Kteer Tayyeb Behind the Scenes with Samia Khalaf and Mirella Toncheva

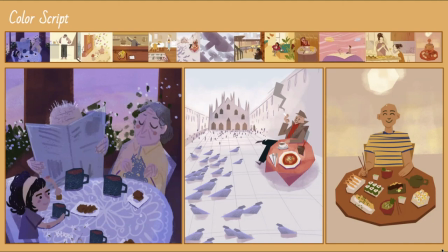Yeah so the the thing the other thing that was going alongside storyboarding is color script um and I wanted to do that traditionally first or not traditionally but I guess like 2D before I jump into Quill because I
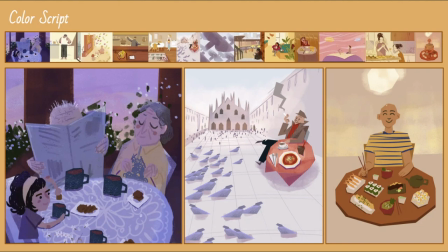really love color and I love painting um and I thought it would be a good um challenge for me to try to to lay it all out like this before I jump and one of the main things that oh i remember what i was gonna say about the storyboards
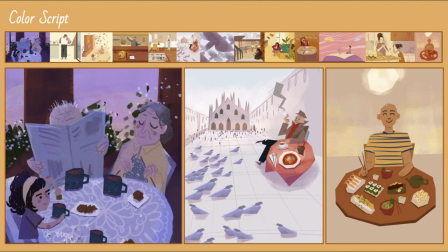which actually relates to this um originally when we started storyboarding this film everything was like set in reality um which you can see in that color script this is like kind of the the drives are from the older boards where um everything that was happening you were actually at a table
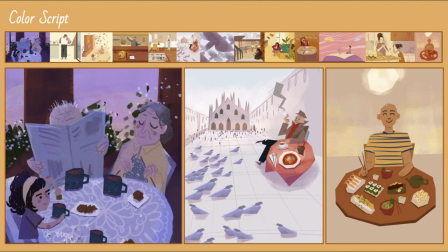and um the background would feel real but then slowly as the storyboards were shifting into more fantasy uh dream like which makes sense because these are all supposed to be like you experiencing
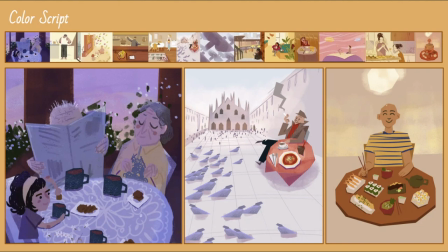my memories but you are me or as like the main character so it would make more sense that some things are missing um it's your emotional perspective right yeah um it's not like logical or it doesn't have to be all
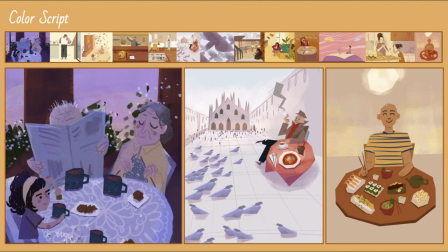making sense it's more about like the feeling of you being in that space um so that's where the color inspiration also came from i wanted softer colors um i don't know if like if you guys dream to remember
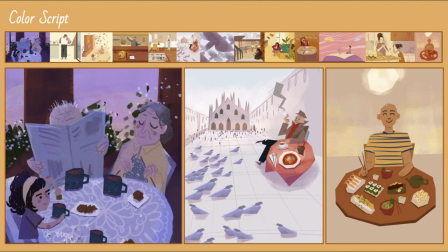dreams but usually dreams have very specific color themes to them where it doesn't feel real but it makes sense when you're in that space so i'm hoping this this gave away that feeling um when you guys watched it but uh yeah so the oh the other thing to note about these is they're
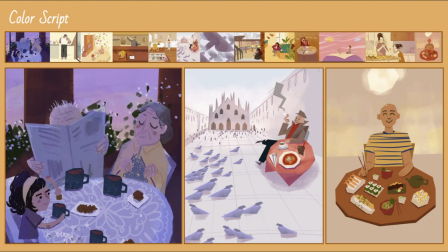not based on the actual shots because I also wanted to explore as many um colors as I I want in these before I go into cool and kind of pick and choose what I eventually uh land on um yeah these were so beautiful I was seeing some of these while
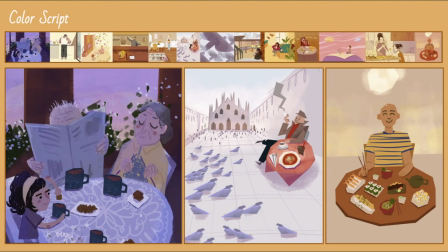I was boarding and it was just staggering like I and they were so inspirational too because I I was sometimes like kind of guessing about what things would look like and then I would see your your color scripts and be like oh wow that inspires me to do something else and so I would go back and change it so there was a lot of like cross-pollination
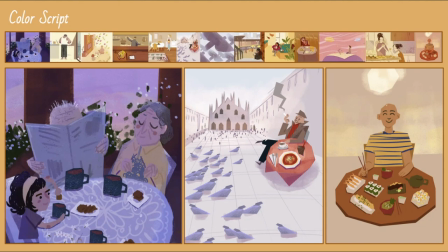yeah I did use your boards to do a few of them um I don't think I see but the last one before my uncle yeah that one this is actually just Marella's drawings and I painted over it. I was like, this is perfect. It doesn't need any change. Just me paint over it quickly. That's beautiful.
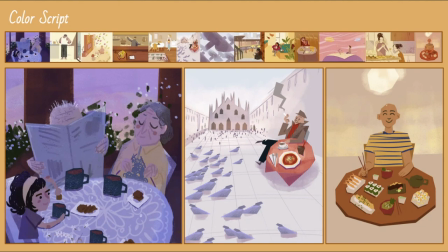I mean, you know, like I can see each scene, like it's pretty much almost one to one, right? Color wise, like it's really cool to see this. Yeah, some of them kind of the color shifted because the scenes changed later on, like from realistic to more dreamy, like in Quill.